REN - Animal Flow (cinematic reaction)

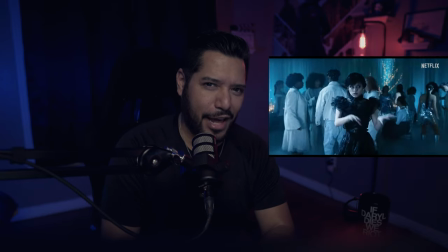(8:21)
What's her name? Is it Jenna Ortega? Yeah, Jenna Ortega in the Addams Family, where she does that same thing with the hands. Like, but wait a minute. This video, when did this... You're so dumb. This video came out... I think it said like a year ago. Let me know in the comment section.
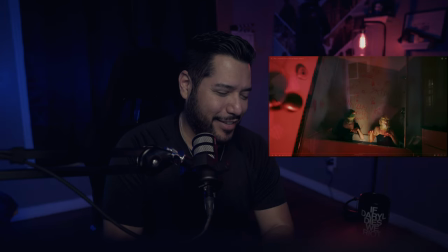(8:39)
That's, I mean, I like the movement. It's going along with the song like perfectly, and
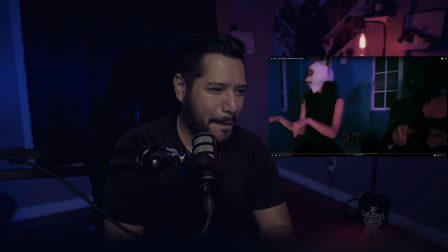(8:49)
that beat just slaps. Oh! I like that. I can't even do it.
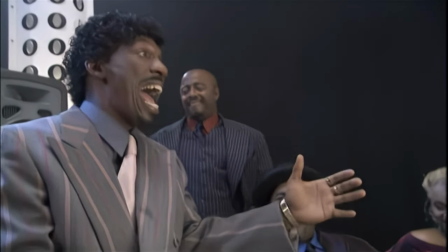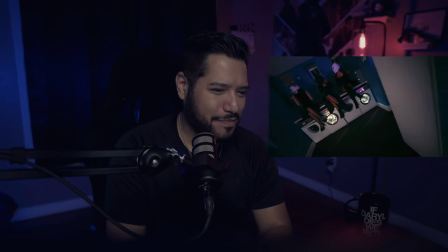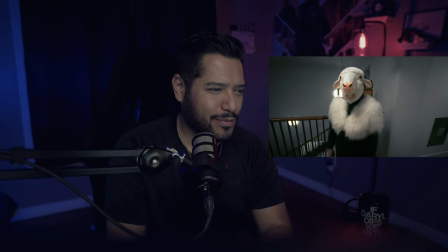(9:09) Mary had the little lamb whose fleece was white as snow. It made the blood look so much redder when I slit its throat.
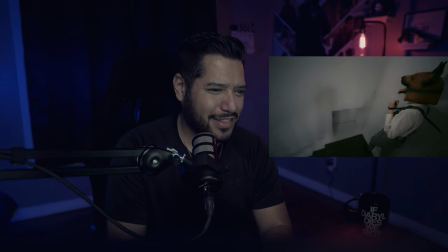(9:16) Watch it drip, drop, till the ground was soaked. Oh, Mary, Mary, quite contrary, how the blood it flows.
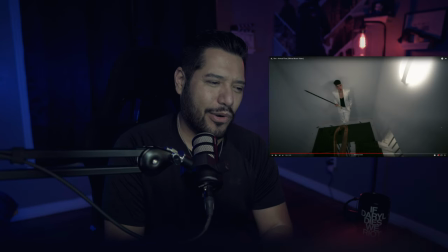(9:25)
Okay. I'm all about just venturing out. This is absolutely insane. I love it. Because it just, it goes outside the box of like what we're normally used to, you know?
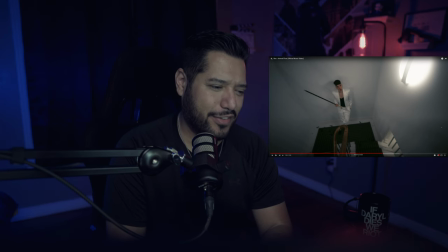(9:42)
And that's what I like about Ren. He just, so shout outs to him. He, you know, he's just a very imaginative person, and it shows in his work.
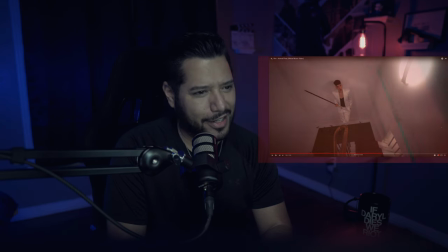(9:54)
and that wide angle lens that they're using, I don't know what camera setup they have.
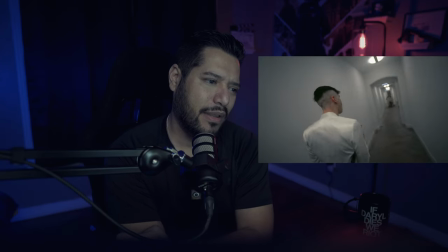(10:00)
Let me know in the comment section if you know anything about camera rigs, or if the DP,
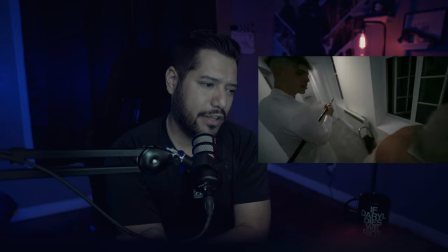(10:08)
you know, what his setup was, if you know, if it's possible, if there's any like details out there.
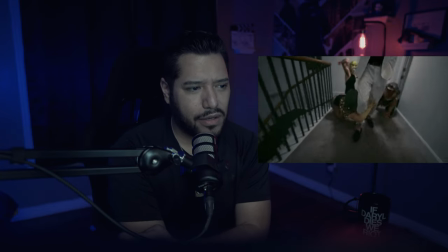(10:14)
But yeah, I'm loving that wide angle where they're just, it just immerses you.
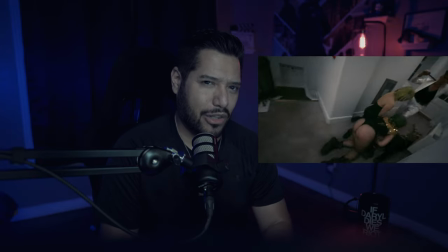(10:21)
It's not leaning along the lines of like fisheye,
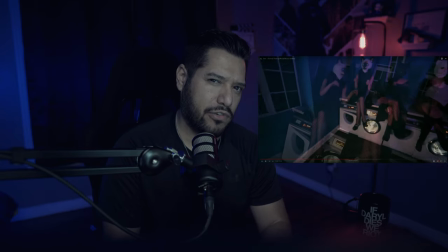(10:25)
because I really don't like fisheye, especially when it's used improperly. It's, you know, there's like certain situations that you would use a lens like that to where it's like wide open and you're,
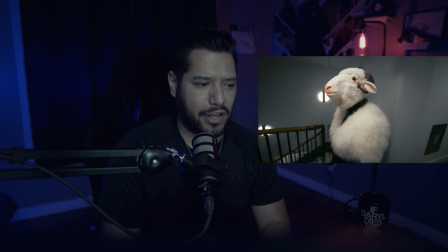(10:39)
you know, it just looks like a bubble effect, like you're inside of a fishbowl or something, which is why they call it fisheye.
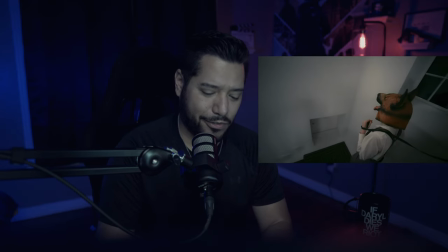(10:46)
And, but yeah, this is brilliant so far. Let me go back right here.
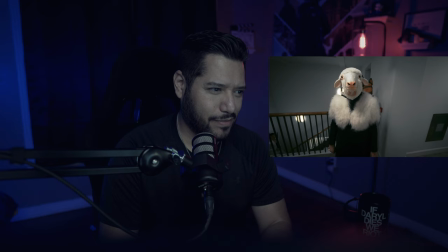(10:52) Animal. Mary had a little lamb whose fleece was white as snow. It made the blood look so much redder when I slit its throat.
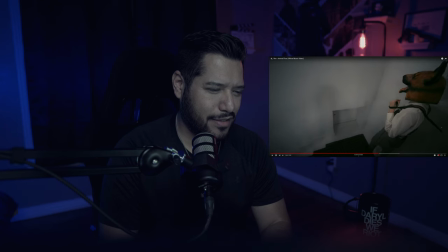(11:00) Watch it drip, drop, till the ground was soaked. Oh, Mary, Mary, quite contrary how the blood it flows.
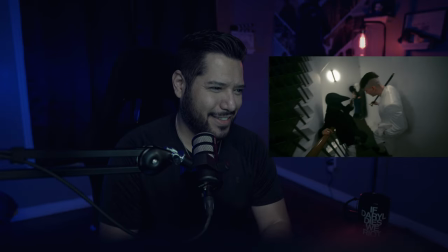(11:07) Horrific, explicit, happy, parasitic, acidic, I'm eating your flesh. Yum, yum, yum, don't fidget, I'm livid, not mentally with it.
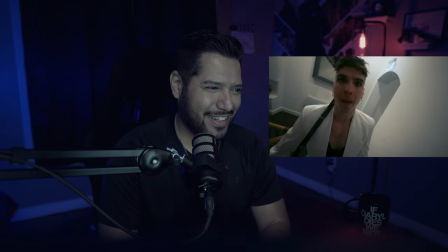(11:13) I get kinda sick when I'm stressed. Yum, yum, yum, yum, yum. I am the eye, I am the storm, I am the fury, I am the scorn, I am the belly, I am a beast.
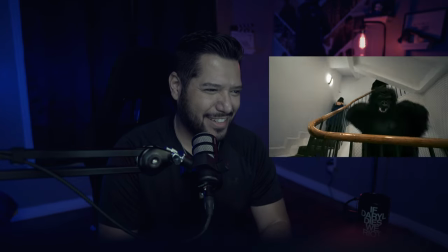(11:20) Yes, I am, yes, I am, yes, I am, yes, I'm an animal, yes, I'm an animal, yes, sometimes the things I say are irrational, yes, sometimes the things I do are quite radical, yes, I will be waging war on the capital, yes, I will burn the houses of parliament down, because hypocrites,
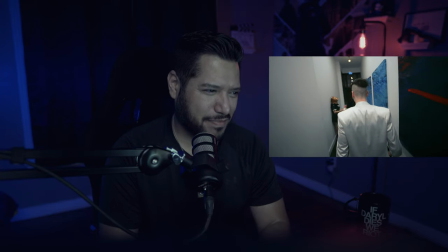(11:32) they burn quite easily, wow, burn and pillage it all to the ground, your illegitimate king lost his crown.
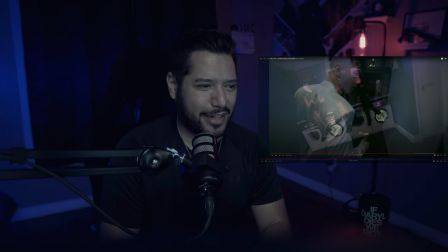(11:37) Animal flow.
There is a lot of people in here. How many people did he have in this video?
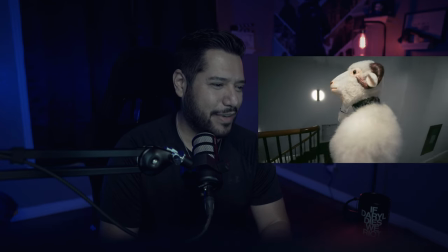(11:46)
Comment down below. That's awesome, man. Like, he has like a whole production with them.
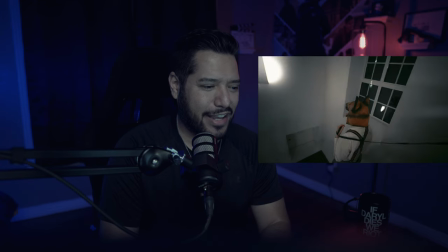(11:52)
And you know what? I don't know what the budget was on this, but the building that they're using is just the, I love the aesthetics of it.
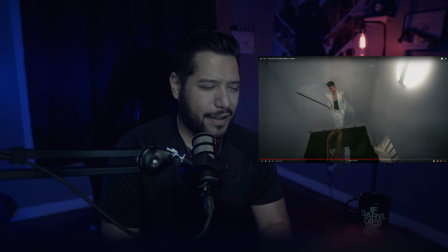(12:02)
I love the whole, I don't know. It's giving me that,
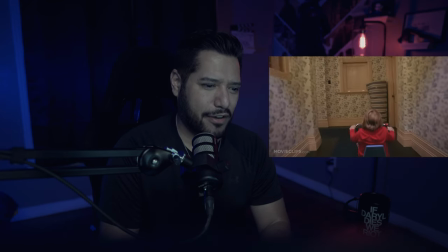(12:08)
the Shining vibes of the camera, the way that it's, you know, the way that it's moving, and just, it has like those tilts here and there.
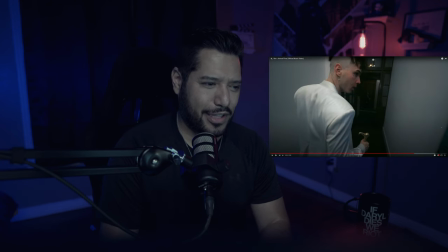(12:18)
It just, it keeps you immersed. It keeps that heart racing. I love it.
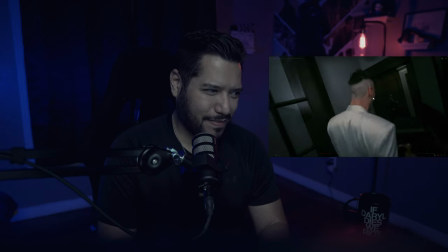(12:23) Show no mercy under my rule. I won't be kind, I will be cruel. Down on my foes in a paddling pool.
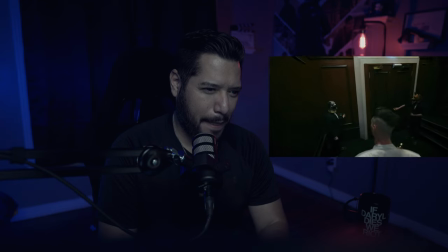(12:29) Yes, I'm tyrannical, bro.